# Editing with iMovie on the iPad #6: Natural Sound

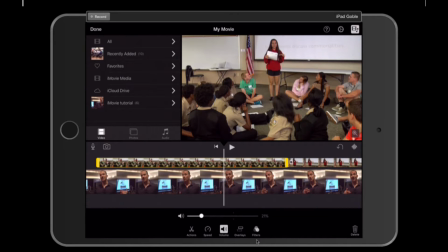(0:04)
Welcome back to Editing with iMovie on the iPad. Today we're going to talk about adding natural sound and B-roll clips to the beginning of our story and to the end of our story. The reason we want to do this from a storytelling perspective,
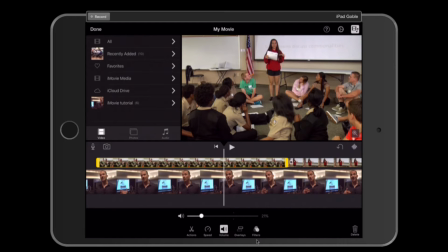(0:19)
that natural sound really draws the audience and the viewer into the story as it's occurring,
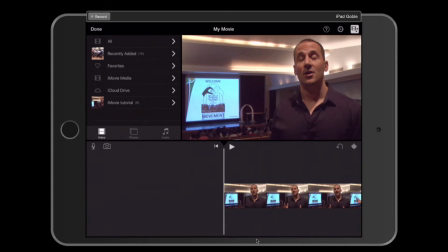(0:25)
and that really can set the tone for the story rather than just starting out with the interview.
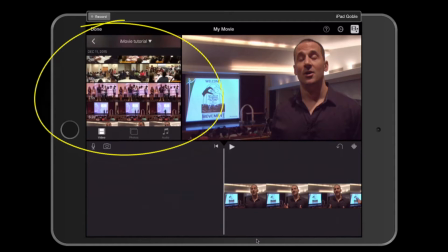(0:30)
So I'm going to go ahead and find a video clip that I want to use to start from my beginning.
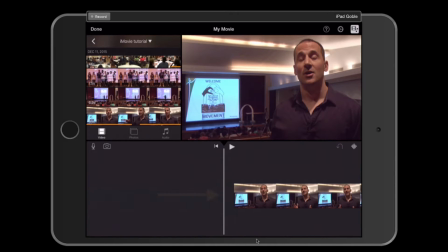(0:35)
And I've got one right here. So I'm going to move my playhead to right in front of my interview with Drew.
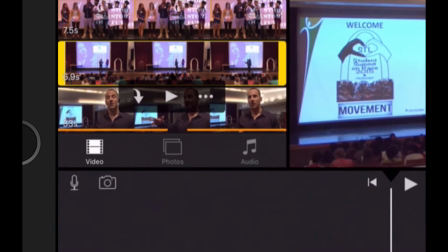(0:40)
I'm going to tap on the clip, the B-roll clip with the sound that I want to use.
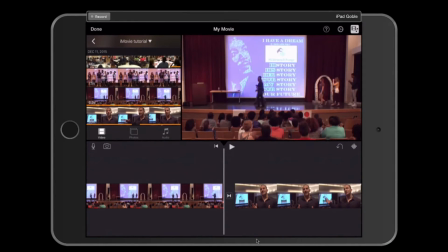(0:47)
And I'm going to hit my arrow down and add that to the timeline. Now you notice I've got that transition again.
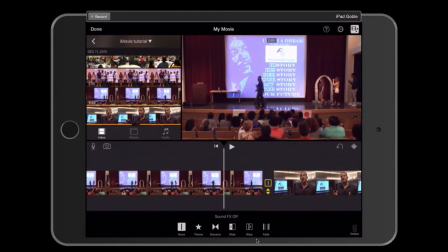(0:53)
So I want to get rid of that transition by tapping on it, selecting none. And now I'm going to go ahead and play my first clip here.
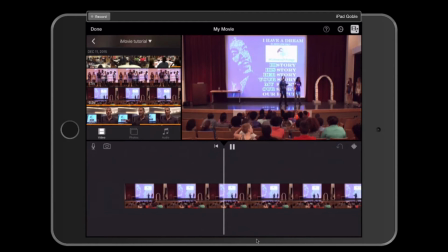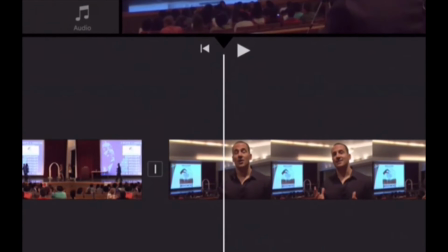(1:10) So this is an.
All right, so that sounds great, but you notice how it just jumps right to Drew?
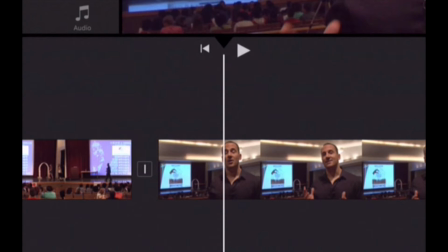(1:17) So this is an.
That sounds kind of awkward to me. So what I want to do is I want to blend those together.
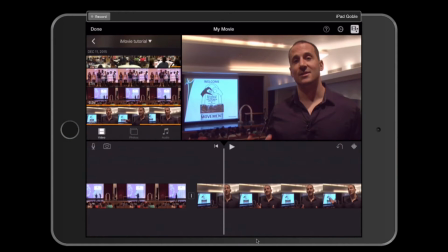(1:23)
I'm going to blend the sound and the video, and I'm going to bridge that a little bit.
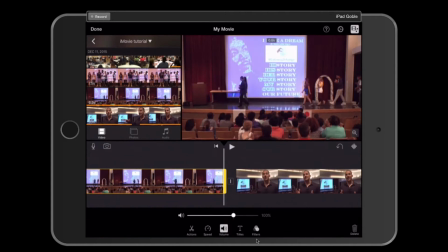(1:26)
So the first thing I'm going to do is tap on my B-roll clip, and I'm going to select Actions.
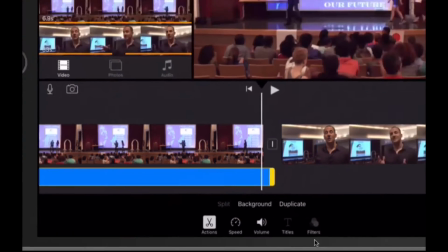(1:33)
And I'm going to detach the audio. Then I'm going to go over to my interview clip with Drew and tap on it.
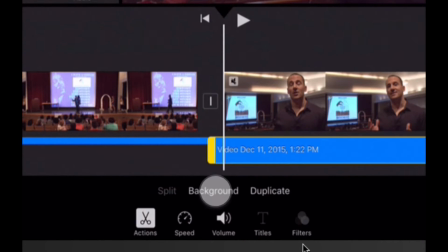(1:41)
I'm going to hit Actions and Detach Audio. So now I have detached audio for both.
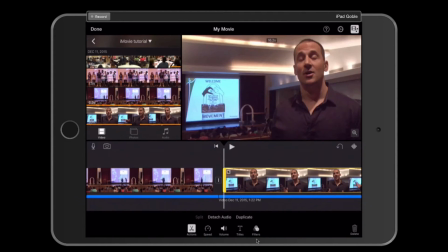(1:47)
And now what I can do is tap on the interview clip with Drew, slightly drag that to the right,
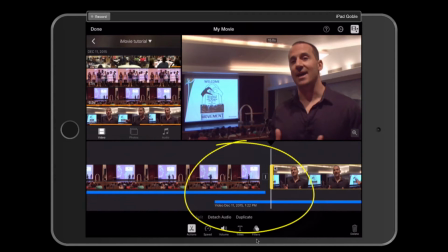(1:54)
and you'll notice that it kind of overlaps now the video of my opening shot and Drew's sound,
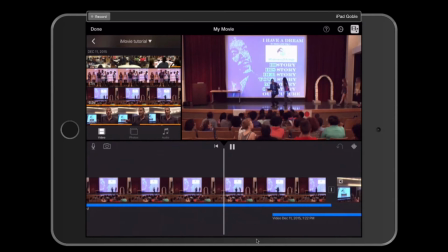(2:01)
and it'll kind of sound like this.
So this is an exciting venture.
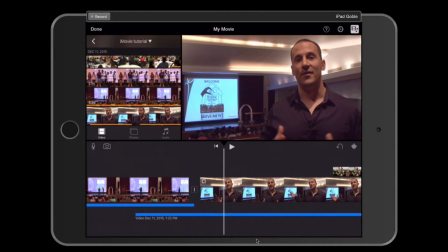(2:08)
Okay, now you're saying, well, the B-roll sound is drowning out what Drew is starting to say.
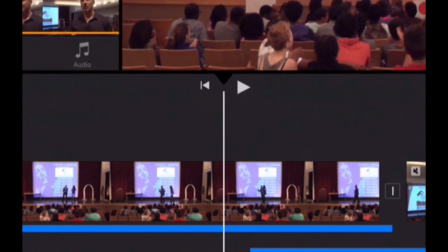(2:13)
No problem. What we can do is fade that audio down. I'm going to tap on the blue track right there.
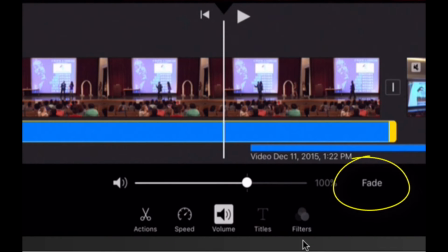(2:20)
I'm going to select volume. And right next to the 100% number, you see the word fade. I'm going to tap fade. That just added an upside down triangle that I can drag back to the left,
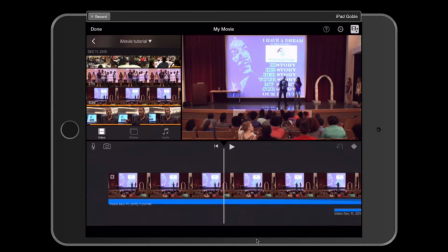(2:35)
so that it won't drown out the first part of what Drew says. The other thing I want to do is here, listen to the beginning of the sound of the first clip.
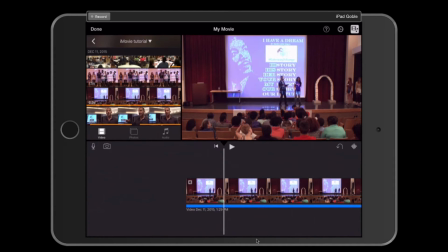(2:46)
See how it just kind of jumps right in? It's kind of jarring. So I have that fade already set in now.
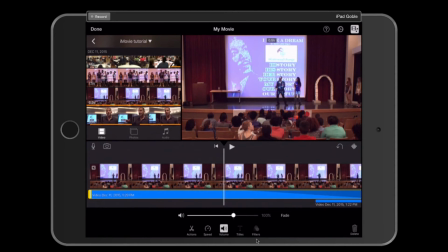(2:51)
So I'm going to tap on that clip again, that audio clip.
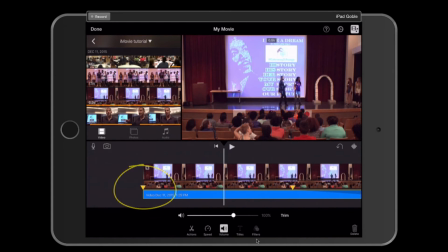(2:56)
I'm going to hit fade. I have the upside down triangle, and I'm just going to drag that to the right.
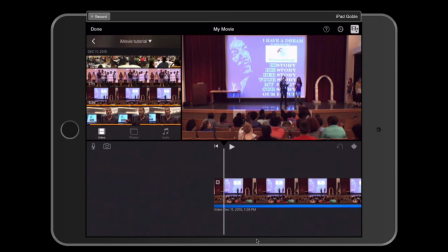(3:01)
And so now it slowly fades in.
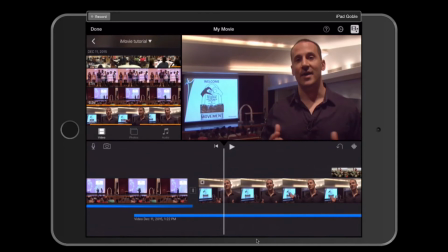(3:10) So this is an exciting venture.
And now that sound does not drown out what Drew is trying to say.
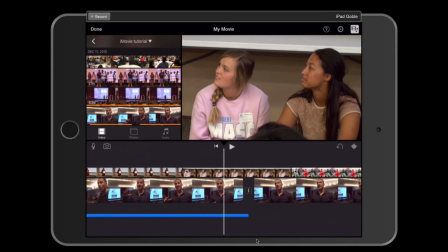(3:16)
Now that's a great introductory clip too. It's kind of introducing a school that's involved with this particular organization and that summit for the day.
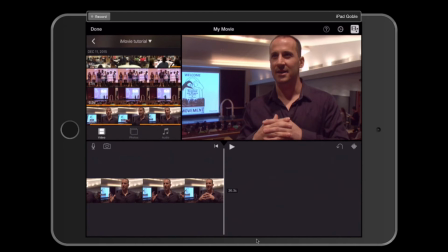(3:24)
But now I want a really concluding video clip, another natural sound and B-roll clip, sound that's really going to enhance my story, not just noise in the background, but some kind of sound that's going to wrap up the story in general. So I have a saved clip here of a boy who's going to talk on stage at the summit.
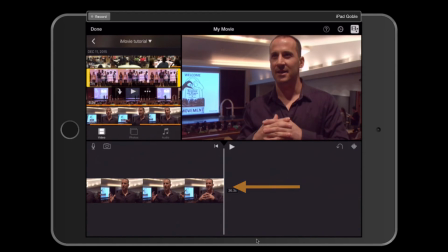(3:44)
So I'm going to move my playhead to the end of the clip with Drew. I'm going to tap on the clip that I want and hit the arrow down.
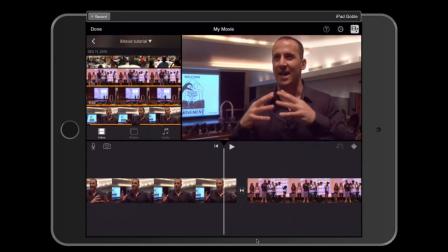(3:52)
Once again, I have to get rid of that transition. And I'm going to go through the same process I just went through at the beginning by detaching the audio of these two clips.
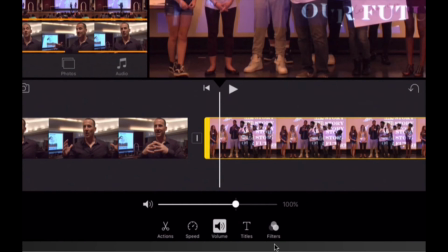(4:02)
So I tap on my my clip there. I hit Actions and Detach Audio.
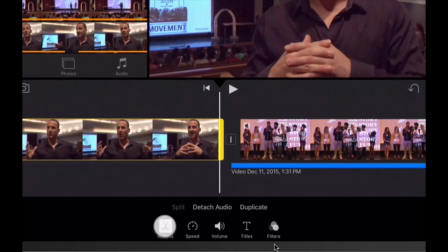(4:08)
I go over to my interview clip with Drew, Actions, Detach Audio.